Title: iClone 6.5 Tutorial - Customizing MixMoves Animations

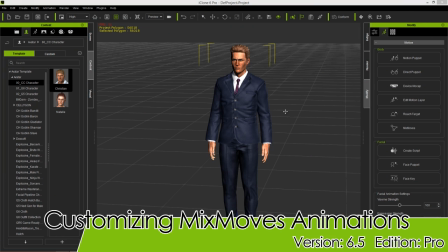Hey everybody, in this tutorial we're going to take a look at three different scenarios where we're going to
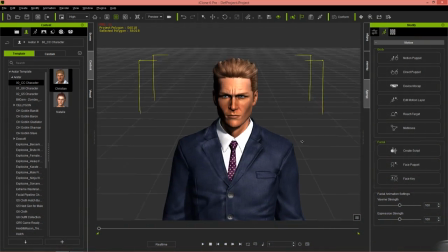customize our mixed moves motions with the various other motion tools in iClone. We're going to be using first the motion modify tool and then onto the direct puppet tool and finally the motion layer editor. And I'm going to be using my Patrick Bateman inspired character here that I've created from Character Creator using the professional outfits pack.
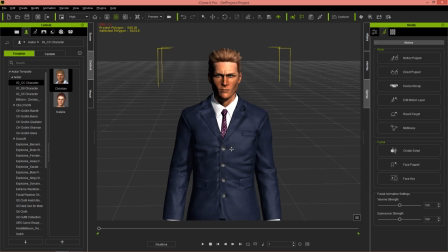You can check that out if you want to create a character like this. Anyways, let's get right into it with the first scenario here.
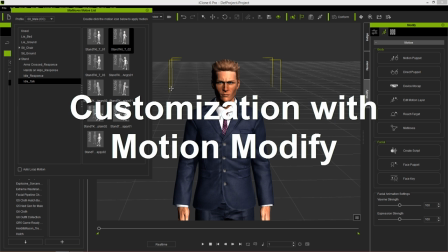So I'm going to select my mix moves right here, and we have the male CC profile selected.
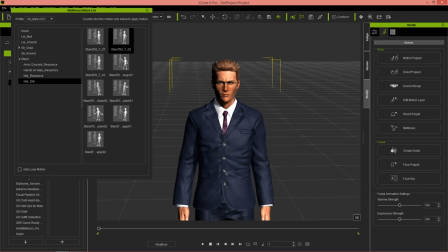I'm going to go to idle talk, and we're going to apply a couple of talking motions right here.
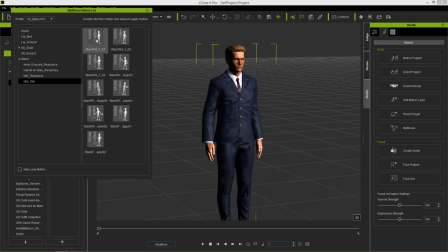Okay, so the first one is just standing and talking 01. So he's going to just shake his head, do a little bit of talking, blah blah blah blah, and then we're going to apply number 2, which will continue on blend in from number 1, and you can see he's trying to explain something or he's rapping. I'm not sure what he's doing.
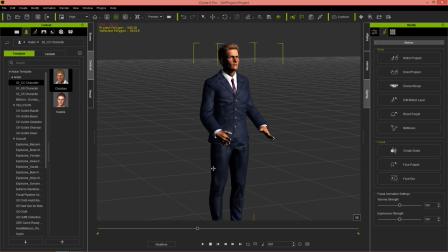All right. So we'll just go ahead and close that down for now. And I'm going to press F3 and go into the timeline.
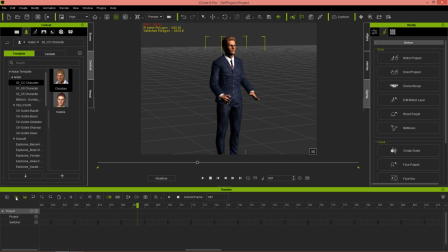And let's have our object-related track selected over here. And you can see now that we have two motion clips in the motion track. The first talk 01 and talk 02. Now say, for example, we wanted the talk 01 motion to be a little bit different.
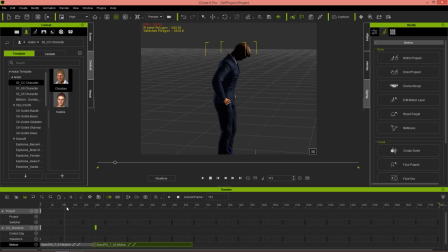We want him to be a little bit defeated or depressed. And talk 2 will just be normal. Now the reason I put this in two clips is because when you use the motion modify tool, you're only able to modify the clip that you select. So I'm going to select the first clip here, right click it, and go to modify right here.
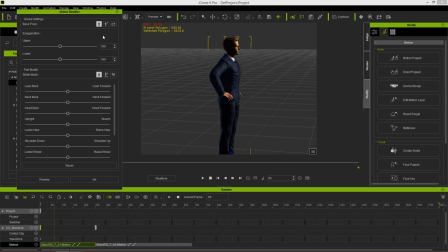Okay, that'll bring up our motion modifier. And what I can do here is I can go ahead and preview. By preview and press space, we can adjust various values of our character during the animation. It'll just loop the entire thing over and over again. So say, for example, I wanted him to be a little bit, depressed.
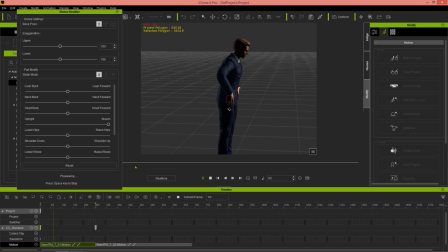I can have him slouching over for the duration of the animation, increase that slouching. You can have him maybe lean forward a little bit as well. So you know, he's a little bit crestfallen and what's going on here? And he's trying to explain something.
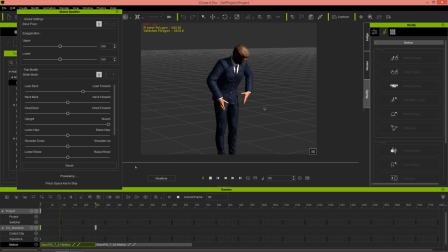And then we can even do have him crouching down a little bit. And the way you can crouch down is by going to lower hips right here. So you can see he's a little bit maybe exasperated trying to explain something to someone. All right, so maybe we want the first motion now to be like this as opposed to the other one.
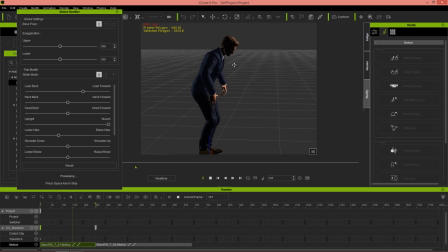So in 30 seconds, we've just totally changed the emotion of this particular motion that he's expressing right now. All right, so let's go ahead and press space to stop that. And if you want to apply those changes, you can just go ahead and press OK. And that's going to apply those changes to this clip. And now you can see, we'll play back.
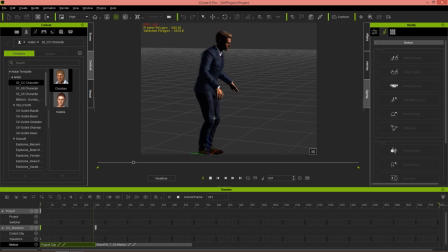He'll be a little bit exasperated, down like that. And then he'll go up into this position right here. Now he went up a little bit too fast. So what you can do if you want to, slow that down a little bit is increase your transition area right here. Expand that a little bit. And now you can see he gets up a little bit more naturally.
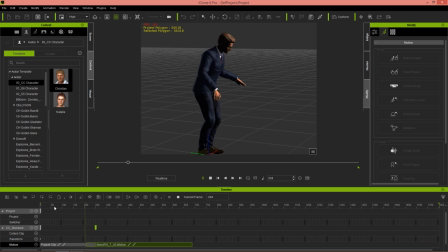So let's play back the entire thing right there. He's like, what are you talking about? And then gets up like that and, continues on. So that's basically our first scenario. Using motion modify to modify your mixed moves clips. Really quick and easy thing to do. Let's right-click the character, remove object animation, and you can see those clips will disappear.
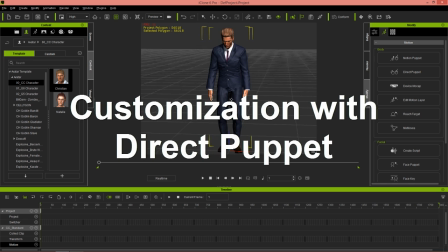And let's take a look now at how we can use the same procedure, same type of thing using direct puppet tool.
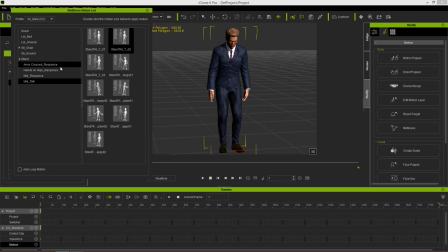Okay, so I'm going to go to mix moves again, and this time I'm going to choose sit chair motion right here. We're going to choose sit talk, and I'm going to choose this angry 02 motion.
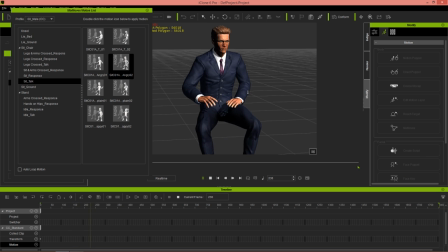Okay, so we're just going to double-click that. Our character will, have a seat. You can just imagine he's behind his desk and he's saying, you owe me money or, whatever. Bankers say stuff like that. Okay, so he's just expressing a little bit of anger right here. But say, for example, if we had during his finger wagging right there,
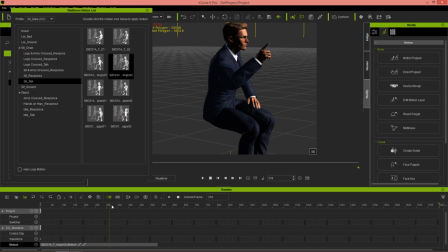we had him nodding his head up and down, we could instead change that entire motion into a motion of agreement. So right now he's kind of like scolding someone, but if we have him nodding, we could change that to kind of like a motion of agreement.